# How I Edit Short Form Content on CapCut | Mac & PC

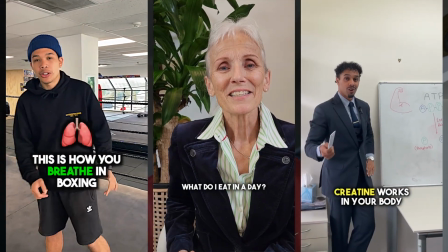(0:00)
If you want to make short form content to help grow your brand, but you don't want to spend too long typing out the captions, spending time on the editing, here's how I do it as a fifth year medical student, only spending around one day a week creating content for professionals.
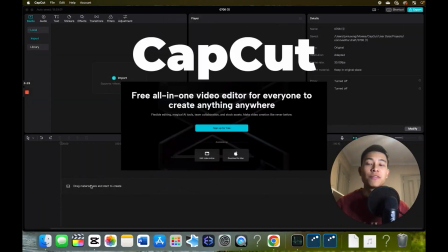(0:12)
So we're going to be using CapCut, which is a free software for your Mac and PC. I reckon it can do pretty much 90% of the things I can do on Final Cut, and it auto generates captions, so that's a big pro.
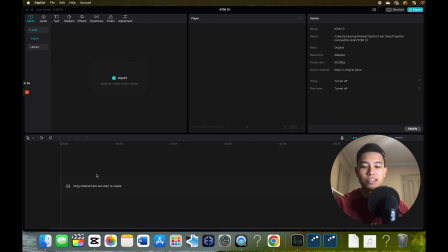(0:24)
So for short form content, it's really, really good. So first of all, import your clips. Here are the clips that we're going to use today. So we have the main footage, a video of this doctor sharing her credentials,
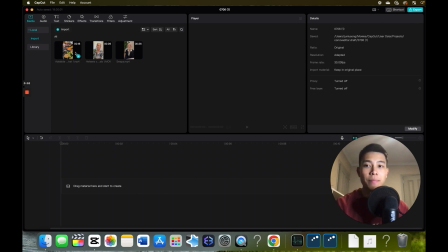(0:38)
and some B-roll, which is some footage that we can lace on top of the main footage. So first of all, drag the main footage onto the timeline.
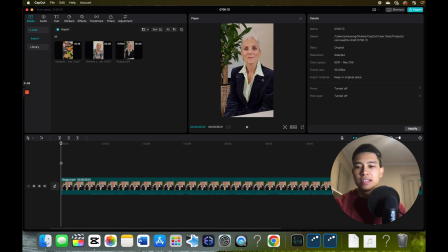(0:46)
If you go Command or Control Plus, you can see it more zoomed up. Then you can see the audio is a bit low.
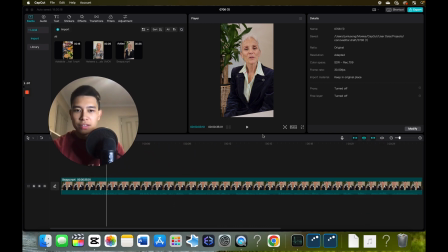(0:53)
If I drag this here, if you click this and if you click play, you can see the audio goes up to minus 12 max. So the first thing you want to do is to increase the audio.
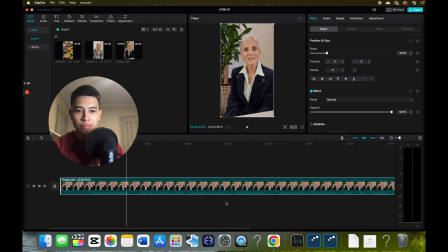(1:05)
So for me, I know I should increase it until it slightly peaks like this, and it should reach within the minus 6 to minus 12 range. The thing you want the least is your video to be too quiet, because if you're scrolling and you see a video that's too quiet, you don't want to really listen.
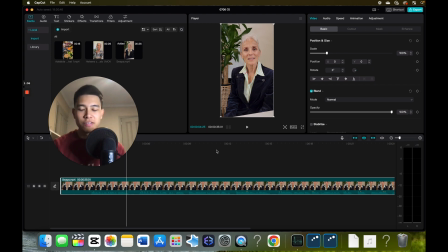(1:21)
You have to turn up the volume. It's too much effort for the viewer's perspective. So try to make the video between minus 6 to minus 12. It's not that difficult. So that's usually what I do. Then the next step is to remove the gaps from the video. So if we remove this, you can see all the gaps. So there's a gap here.
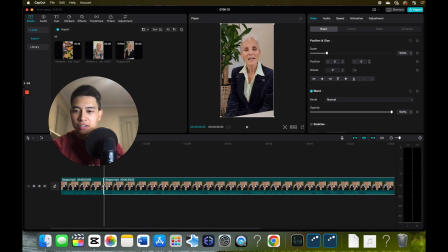(1:41)
So Command B, drag this until it's near the start. So yeah, you have to do this for all the gaps, since short form's actually quite fast paced. So I'll just do that really quickly. Okay, so now I've removed all the gaps from this video.
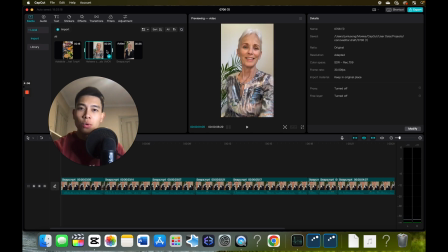(1:58)
And I was also given this piece of footage where this doctor shared her credentials, which is really good. I'd recommend sharing your credentials after a hook. So the hook of this video is here.
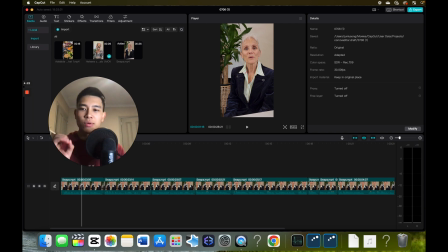(2:13) Simple swaps for whole food, plant-based, or something like that.
So after the hook, explaining what the video is going to be about exactly, then I recommend inserting your credentials.
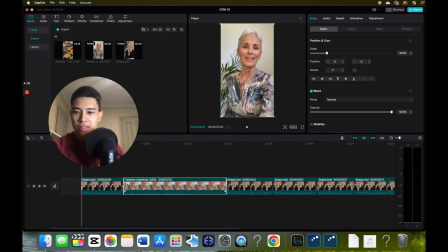(2:21)
So if you just drag and drop that here, you can see that there's a few gaps. And then we're shortening it, removing the gaps again.
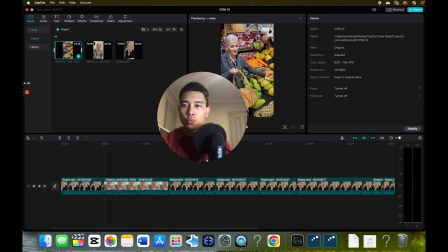(2:34)
And what we can do, I was given this footage as well, we can put that on top of this credential video. And this is what we call B-roll in the videography world. So if we choose the section that we want to be used.
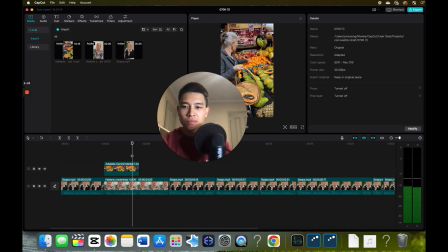(2:53) Hi, I'm Dr. Helene Heintjema, co-founder of Doctors for Nutrition.
And as you can see, when you add a piece of B-roll between here and here, it's a bit more seamless, because it's not a sudden change in environment like this.
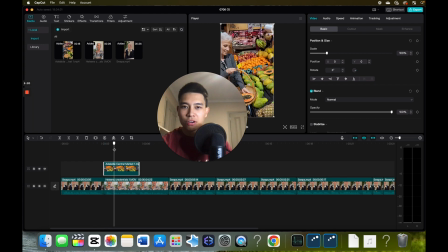(3:10)
It goes to some sort of B-roll and then to a different environment. So after you add the credentials, something you can do is to add some music.
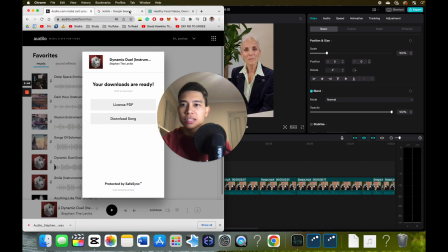(3:22)
So the website I use to get my music is Audio, because it's license free.
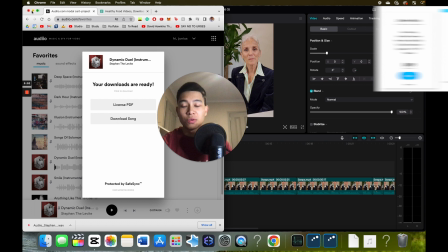(3:30)
I don't have to worry about copyright. If you want to get audio, then use the link in my description.
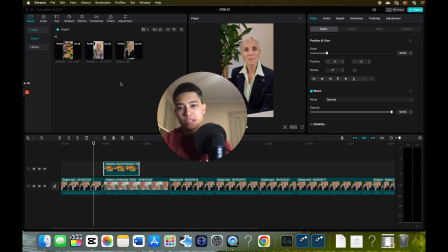(3:36)
But you don't need music. And if you do, there's a few things you need to know.
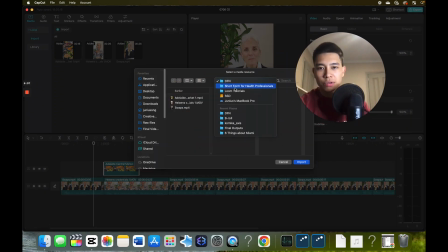(3:41)
But for the sake of this video, we'll add some music, just so that if you do want music,
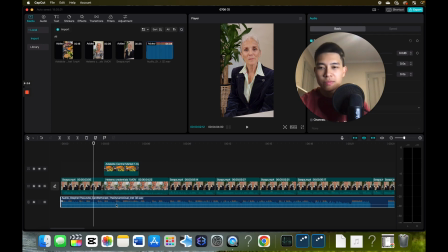(3:49)
you know how to use it. So first of all, I've imported the music onto my timeline, and it can be barely heard.
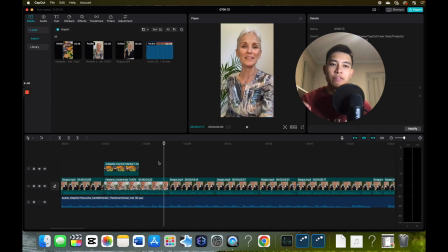(3:55)
And when you use music, you want to make cuts, if you use B-roll, every time it's on beat. So we're going to add some B-roll now, because if it's just a talking headshot like this, it can get a bit boring for short form.